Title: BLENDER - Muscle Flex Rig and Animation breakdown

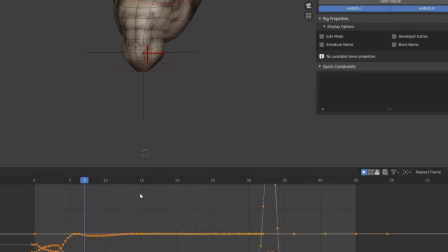[12:05]
Blender will bake the curves into a new action, so you will have to go into this newly created in action,
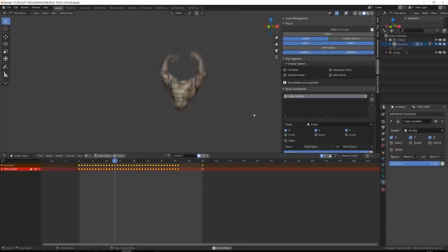[12:13]
copy all the animation curve from the chest bone and paste it into your current animation. This method will allow you to increase the quality of your animation and to really,
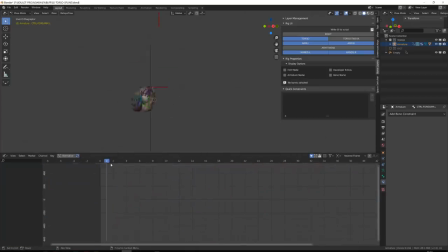[12:27]
really, greatly speed up your workflow. Since most of the pose of my character were symmetrized, I've just polished the beginning of the animation on both arms and when I reach frame 9 or 10,
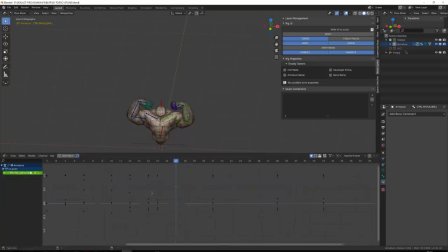[12:43]
I've just been polishing one of the arms and then I will just mirror the animation by copying the curves and then passing them onto the other arm, selecting the bone and pressing Ctrl-Shift-V. For the pectoral muscle,
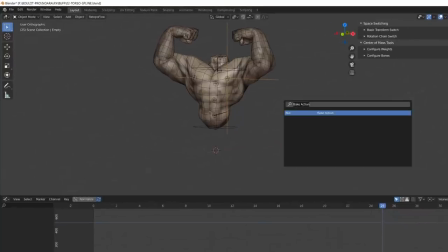[13:01]
instead of using any physics, I've baked an empty to the position of the chest muscle so
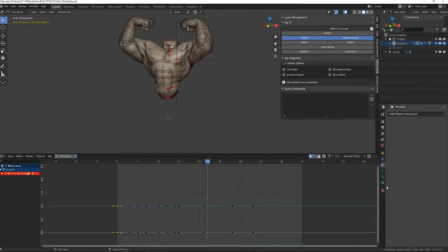[13:09]
that I can switch to world space and then constraint this spectral muscle with the empty.
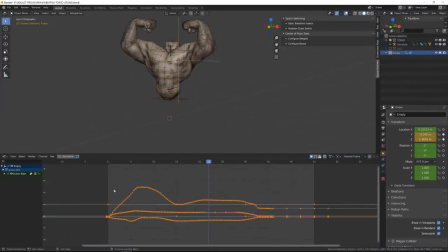[13:16]
I've then cleaned up my empty animation, getting rid of the neural rotation and the scalding because I won't use them. And then I've slightly offset those keyframes in time by removing the nearest frame snapping
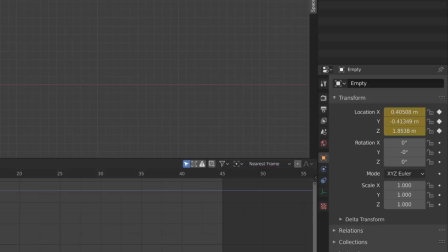[13:34]
and then polishing those frame by hand by just removing the unwanted key frame and slightly moving them.
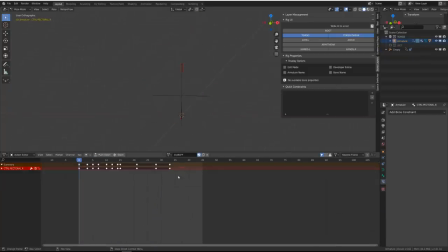[13:41]
Then you just need to bake back the animation onto the pectoral muscle as we did before for the torso.
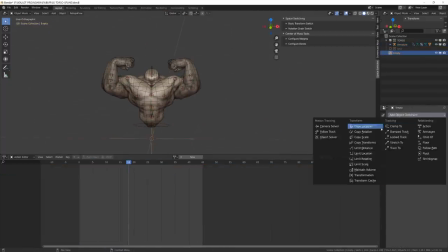[13:50]
I've then repeated the process for the biceps muscles,
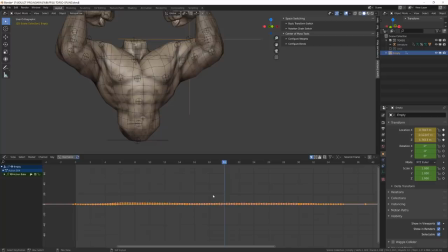[13:53]
baking an empty to it, then making the animation of the empty cycling,
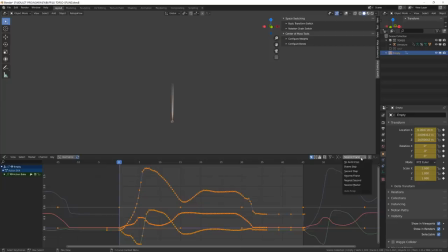[14:00]
by pressing Shift E, then getting rid of the frame snapping so that I can move those keyframes freely in time and really slightly offset them in time so that I don't have
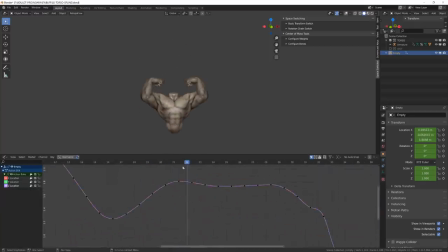[14:13]
to polish the curve by hand that much. This slight delay in the motion will create this overlap animation for me. And then I just add a slight jiggling working on the Z axis of the curves.
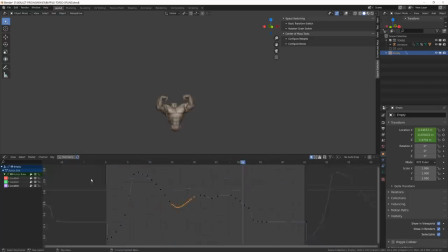[14:28]
It was really tempting to add a lot of jiggle, but the thing is that you want a snappy animation because these are muscle,
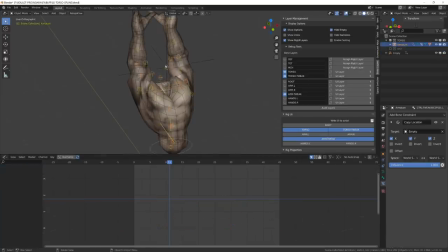[14:37]
and if there is too much jiggle, it won't look as the movement is controlled by the character,
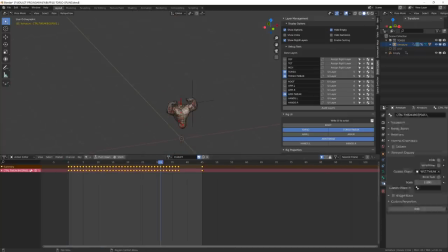[14:45]
nor it is a hard flexed muscle driving the animation.
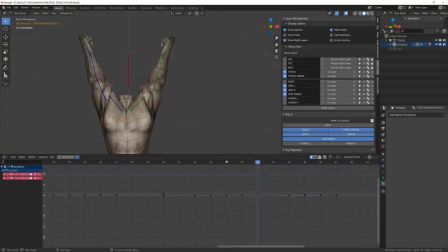[14:49]
On the final polishing pass, I've just worked on the different arm joint we've created during the rigging stage, allowing me to break the shape of the arm so that I have a smoother movement,
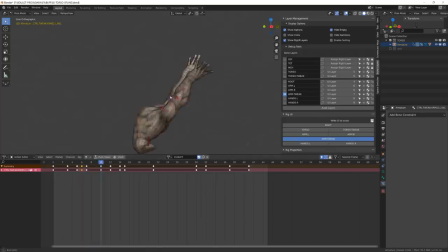[15:04]
especially on the very beginning and the very end of the animation, where the arm movements are very, very fast.
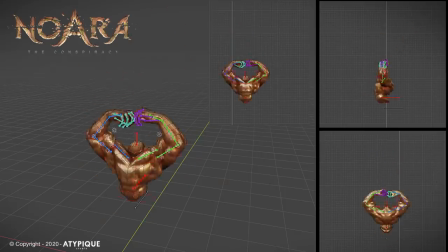[15:12]
And then I was done. So I can't wait to see the result with a layer of FXs in-game.
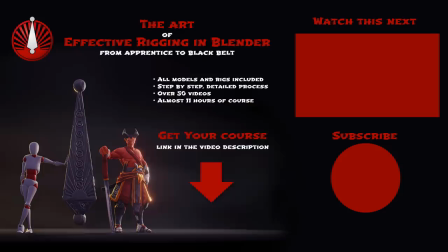[15:19]
This is the end of this video, I hope you've enjoyed it, and I will see you in the next one.